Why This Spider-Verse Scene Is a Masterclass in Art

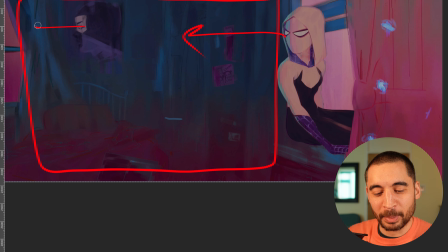And the home, the poster here is almost backing her up, also staring daggers at the poor dad. Is there any doubt about what we're supposed to look at? We got high contrast, light to dark.
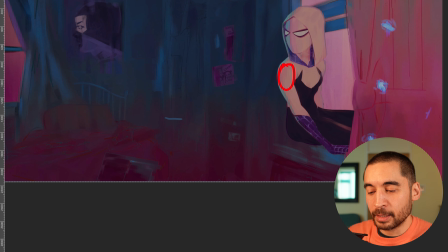Her silhouette is carved out against this big mass. And there's a really nice balance here where we get this big mass, but there's not much going on. And then this shape, smaller, but a lot going on. So it feels kind of balanced in this picture, right?
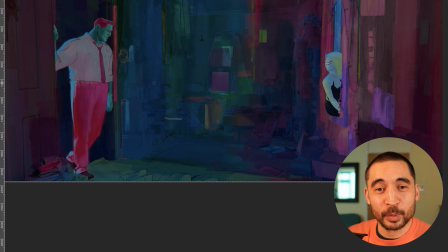There's a lot of beautiful stuff happening right here, right? Do you just get a huge sense they put this big gap between them so that you really feel they're far apart right now.
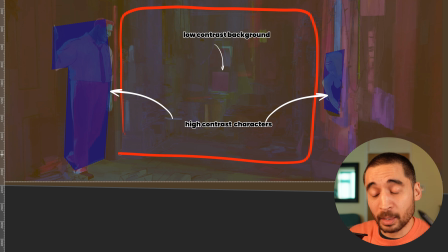We want them to come back together, to be, close again, to make up, but that is not where they are now.
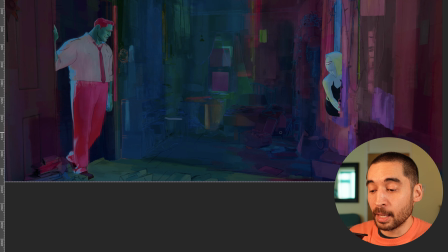And there's going to be a lot to work through to get there. So it's heavy, it's dark, it's cold. Do we know what to look at? Yeah, it's him and it's her, and it's this line between the two of them.
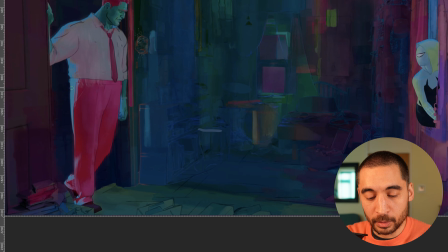Look at the lines used to depict him. Look at this outline.
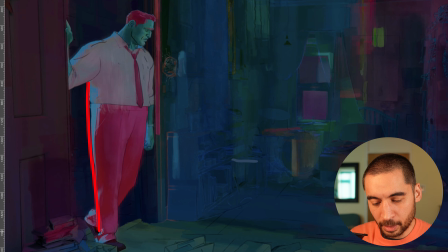From here to his ankle, a straight line. From here to his knee, a straight line. Even from like his neck down to his elbow here, one gentle S-shaped curve.
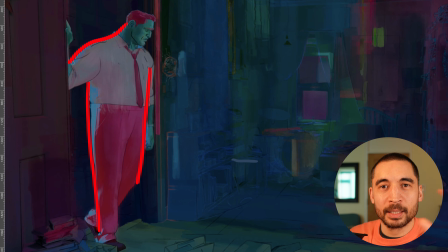Because we don't need to depict every little indentation, bump and fold of the trousers and everything else. It is simplified down. One thing that we probably do want to look at here is just the overall shape of him, which is pretty square, right?
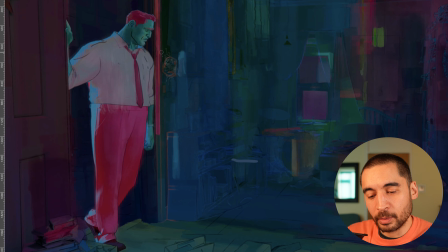He's this kind of solid character. He's got a squareness to him. But we want to see this shape of his face. He's looking down. It's blue. He's feeling kind of a sadness here. And that's where what this pose is about.
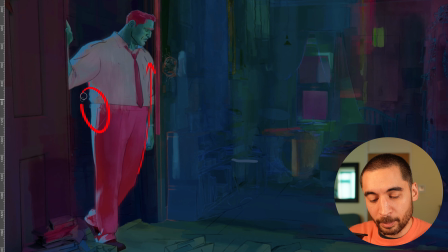And so our attention is not all about what the folds of the fabric and all of this are doing. It's about that. And so that's what's prioritized.
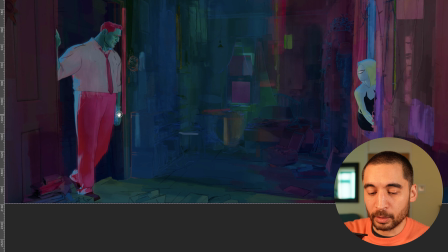It's pretty cool how even the lines, the way that the values work, everything is serving a purpose.
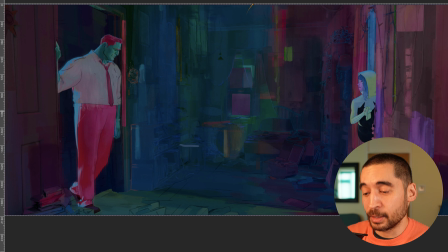She takes off her mask. She is ready to engage and talk as a human being instead of as a superhero.
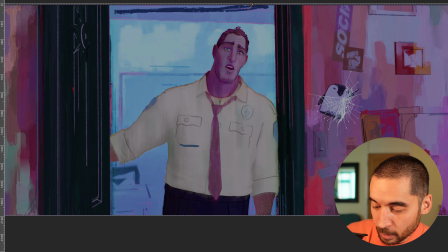He's trying to talk to her. She is more combative.
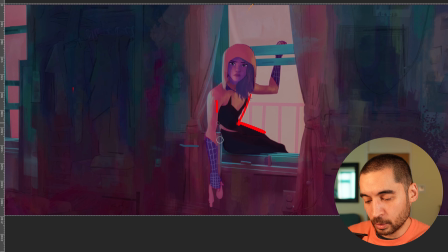And again, you know, really love this pose, the squash, the stretch, the simplicity and the clarity of the shapes. And, you know, how everything else in the picture is dialed down. Still dark, still very cold because there's still a lot of resentment there.
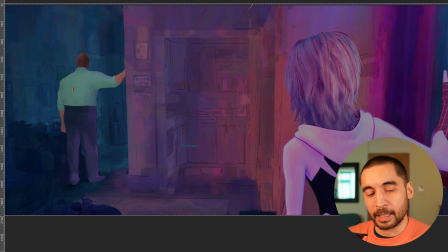And she makes this combative joke. So he goes into the house. He's upset, he's annoyed, right? She runs in and she's like, damn, you know, I messed up there. I do want to engage. I do want to do something, you know, to fix this.
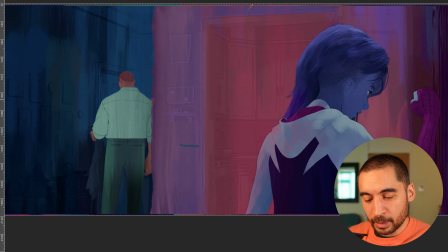So now we have everything is kind of blocked into really big, simple shapes. So the background is just a few big, simple shapes, one dark one, then we have his medium-sized shape as a shape of light cut out against that dark shape.
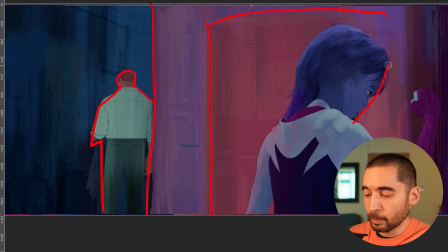We have her shape, a big kind of dark shape here, cold shape, against the shape of the red behind them. Now, one thing that we've had throughout a lot of these scenes is we've had the background having a lot of like simple
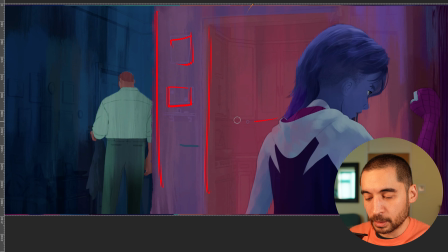rectangular and vertical shapes, like in the kitchen, this kind of thing. Lots of simple, you know, verticals and rectangles and squares and things. And then we have the organic diagonals of her character. And he is kind of solid, he is kind of rectangular and vertical,
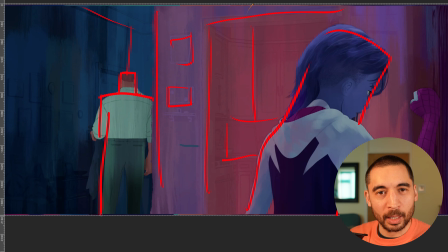and he fits into this home, he's part of this home and part of this solidity. And she is more of a diagonal, more angular.
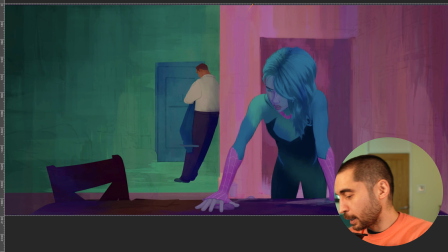What we're going to have in this
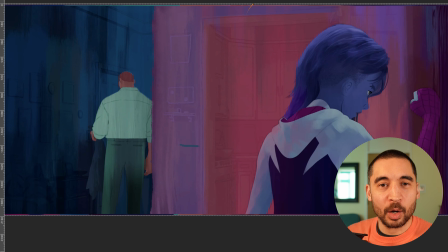scene is the walls of this home are going to become a canvas for the emotions of the character.
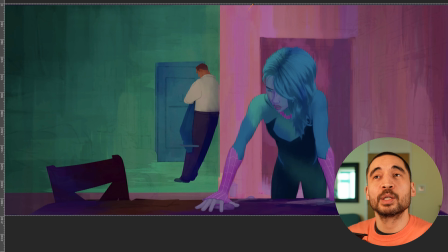Now, I'm not saying you always have to do that.